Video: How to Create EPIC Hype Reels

Now here's how you manage to cram a lot of clips into a very limited amount of time. Number one, only use the part of the clip that people want to see.
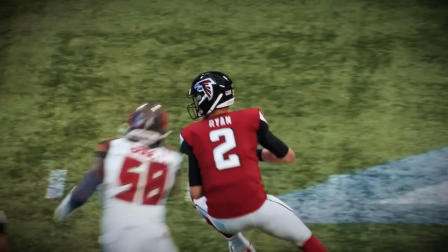If it's a tackle, for example, don't show me the 5 steps that led to that tackle. I'd rather see 3 big tackles back to back than one long ass play that leads to one tackle. Number 2, don't be afraid to use jump cuts, because most great plays are visually interesting at the beginning and at the end, but not so much in the middle.
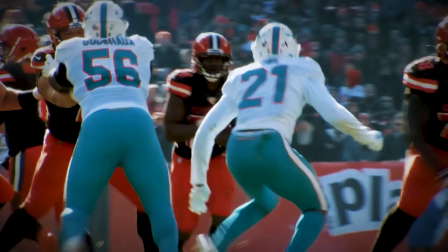Let's take a touchdown pass, for example.
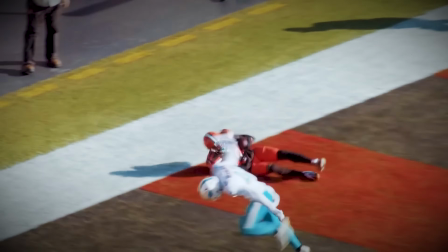The pass is great, the catch is awesome, but following the ball in the air from one to the other is a bit unnecessary.
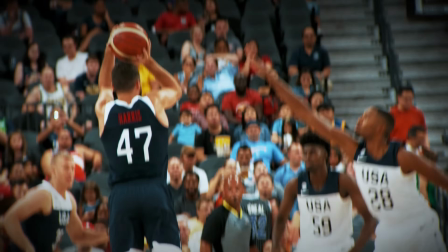Same thing with a 3-point shot. Just show me the release and show me the ball going through the hoop. But just make sure that you edit your jump cuts on the beat. If you want, you can even spice things up a little bit by adding effects over your jump cuts. And my last trick to help you fit more clips into a short amount of time is to speed them up by 5 to 15%.
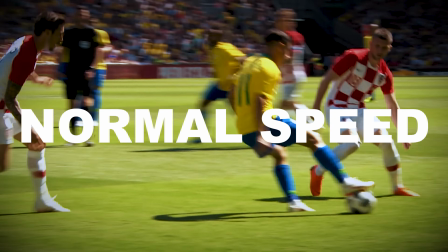When your clips are really short, no one is going to notice.
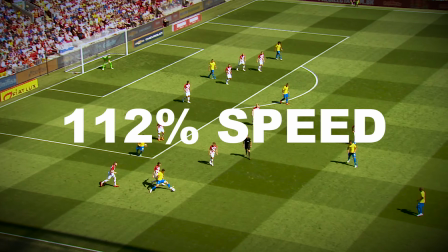And not only does that allow you to fit more clips into your edit, but it also makes the players look faster and better than they are.
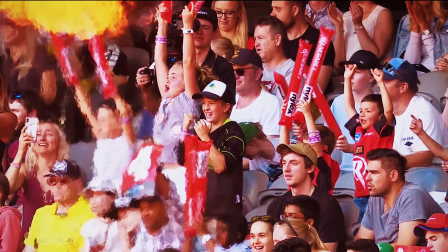So that's pretty much it for the nitty-gritty of the editing part of this video, but let me give you a few more pointers before we finish. Oh!
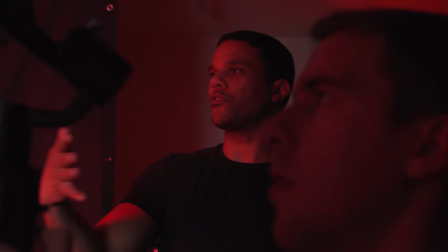First off, never settle for good enough, because a hype reel is such a concentrated product that if a few things are just a little bit off, to the viewers, the whole thing will feel extremely off. Also, be hard on yourself. Don't be afraid to scrap 2-3 hours of work and start fresh with a new idea if the one you've been working on so far doesn't quite work.
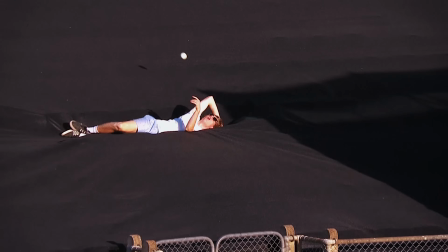Oh, thank you very much.
Also, it's always helpful to have someone else take a look at your video and give you some feedback. But if you do that, ask someone that you know will tell it to you like it is, not someone who's just gonna shower you with compliments no matter what.
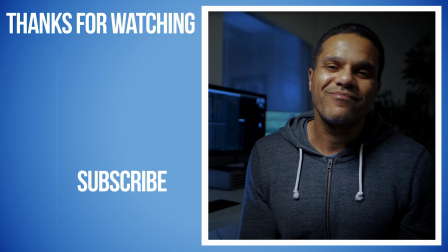Basically, don't ask your mom. On that note, shout out to my mom, salut maman, and I hope you guys enjoyed this video and hopefully you learned a thing or two. And if you did, please make sure you subscribe to this channel and I'll catch you in the next one.
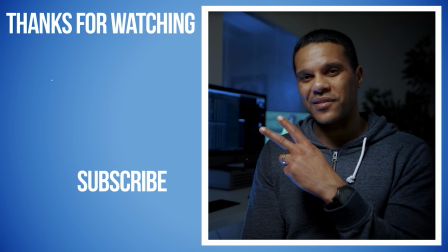Peace.